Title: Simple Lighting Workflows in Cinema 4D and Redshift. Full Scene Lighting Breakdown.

In today's lesson, we're going to be talking about the lighting setup of this scene.
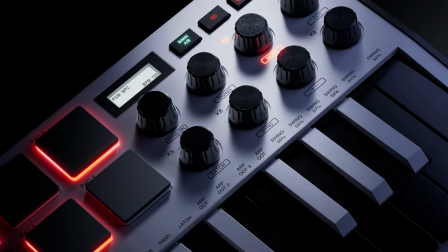[0:05]
This is going to be a full breakdown of not only the technical details, but most importantly, the lighting theory that went into making this scene. So let's jump in and see what it's all about. All right, let's talk lighting.
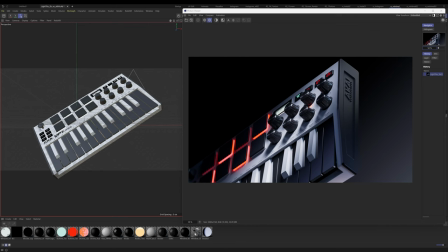[0:18]
So today we are going to go over the lighting breakdown of this shot right here. I'm going to walk you through just kind of the thought process, kind of how everything's built, where the lights are put, and why the lights are put.
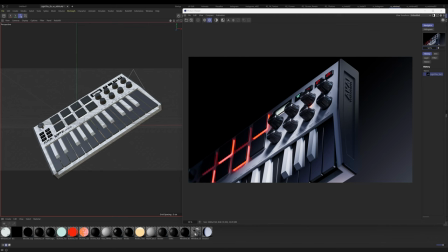[0:32]
And what's really cool is that on this scene was used to create all these other scenes that you're seeing here in motion.
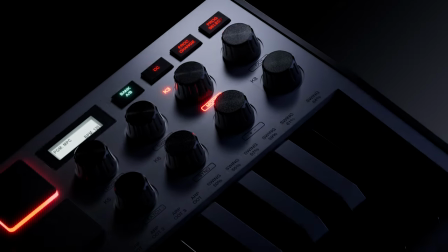[0:39]
So basically what I did is I took the same lighting setup that we're about to go over,
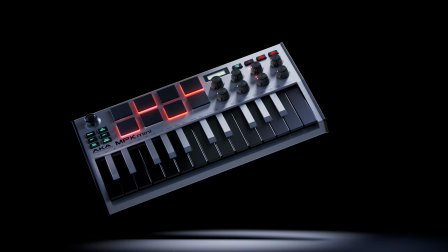[0:43]
and I just applied it to other scenes and just started moving them around and move the camera around with slight alterations.
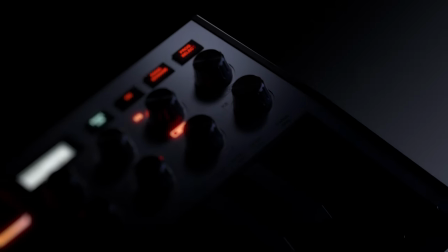[0:49]
So yeah, that's what we're going to do. We're going to go over it. We're going to talk about
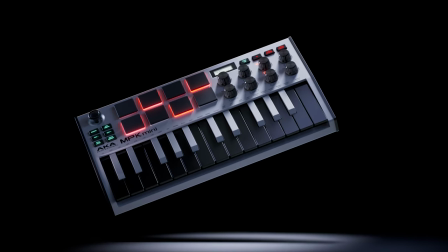[0:55]
where the lights are placed, why lights are placed, just kind of some of the pitfalls I ran into and the challenges.
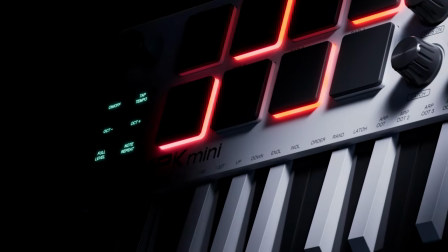[1:01]
So let's jump in and let's do it.
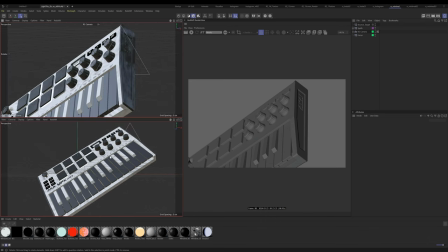[1:04]
All right, so the first thing with this scene always is find your composition.
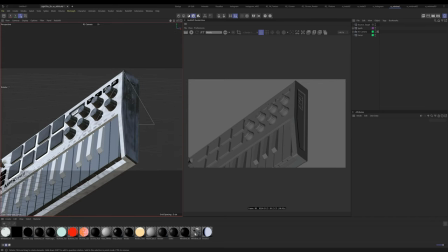[1:11]
So without going into too much detail, what I did is I ended up landing on this composition, which I thought was kind of nice. It's kind of an uplifting angle of this synthesizer kind of coming into screen. I have a pretty long lens on here. I don't even know what I'm using, 150. I usually prefer longer lenses.
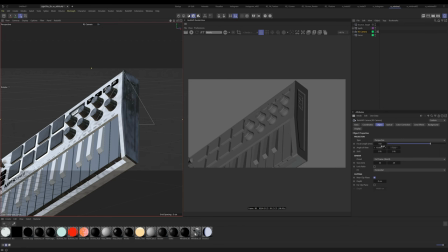[1:29]
I think they make things look nicer rather than wider lenses. So basically that's all that's happening here.
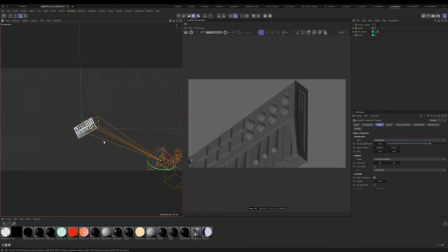[1:37]
I just have it tilted to a slight angle and you'll see that the camera is just pointing like that.
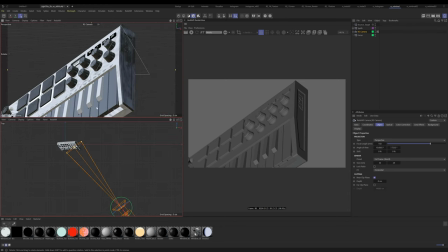[1:43]
Okay, so that's the composition.
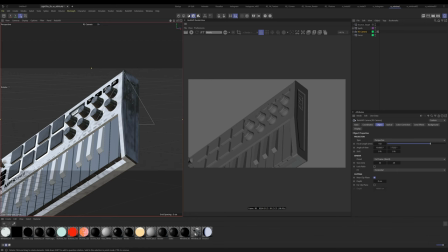[1:45]
Always get your composition first because when you're lighting, it's gonna look different based on your composition. So if this moves, your lighting's gonna move. The next thing I did is I set up the textures.
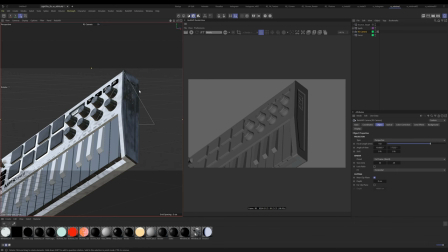[2:00]
Now this is not gonna be a texturing exercise, but just know that textures are so crucial to your lighting, right? If something's shiny versus matte finished, it's gonna look totally different. So there are some challenges in this setup.
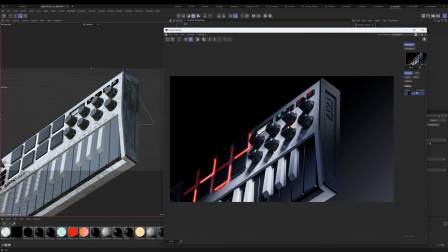[2:14]
If we bring back open the picture viewer here, the main challenges are that we have things that are very reflective, they're flat. Anything that's flat is always a challenge to light. And we also have two extremes. We have extreme light to extreme dark, so we have white to black. So there is that.
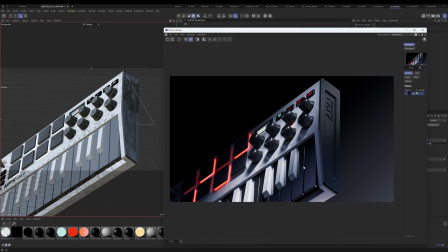[2:32]
So these textures are definitely a challenge to work with, and more a challenge to work with, but we got through them. So just know that the textures you have greatly affect your lighting, tremendously affect them and how you treat your lighting, okay?
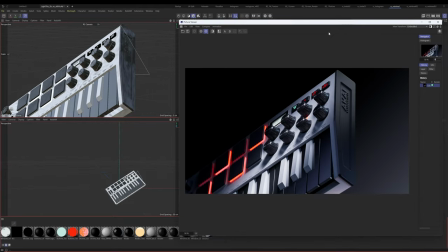[2:47]
Okay, so now that we know the basics of the scene setup, let's talk about the lighting, which is the reason why we're all here, right? So looking at this image, I can give you a little background of kind of what I was thinking and the thought process of,
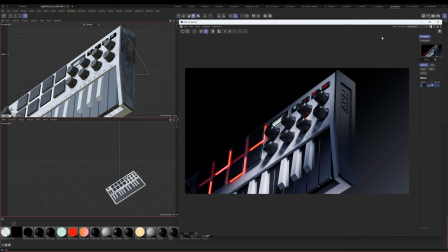[3:02]
how I wanted this to feel. So I knew that I wanted a strong directional light that was coming from the top because I felt like this was kind of uplifting. It was kind of moving from bottom to top. And I wanted to feel like it was motivated by something, like it was moving towards the light. It was actually going towards that light.
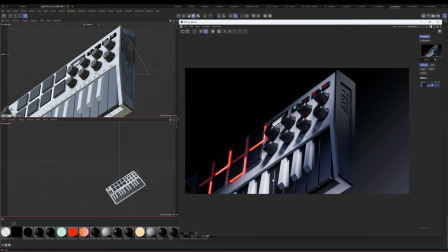[3:20]
So you could think of this as the key light is actually this strong directional light that's coming from the top.
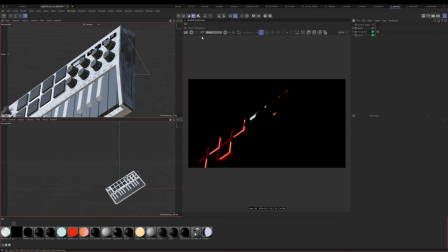[3:27]
So let's go ahead and let's make that key light. All right, so the first thing that we are going to do is, let me just get this back here. I'm gonna just go to grayscale mode here just so we can see our lighting. If you're not familiar, you can just hit this button here and it'll light everything in grayscale.
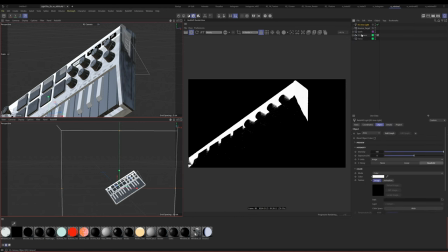[3:42]
And let's go to Redshift Object Area Light. Okay, it's gonna be super bright, but that's okay for now. Let's go ahead and let's go to our area light and let's name this our key light.
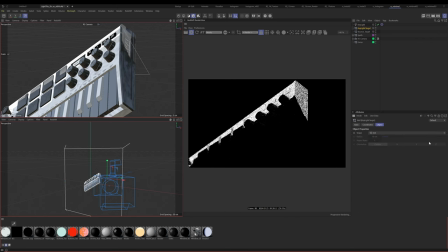[3:58]
Okay, and I'm gonna click this little button here. I'm gonna say add target tag and null. And basically all this is gonna do is just help us move a little bit quicker. So it's gonna add a target and a null.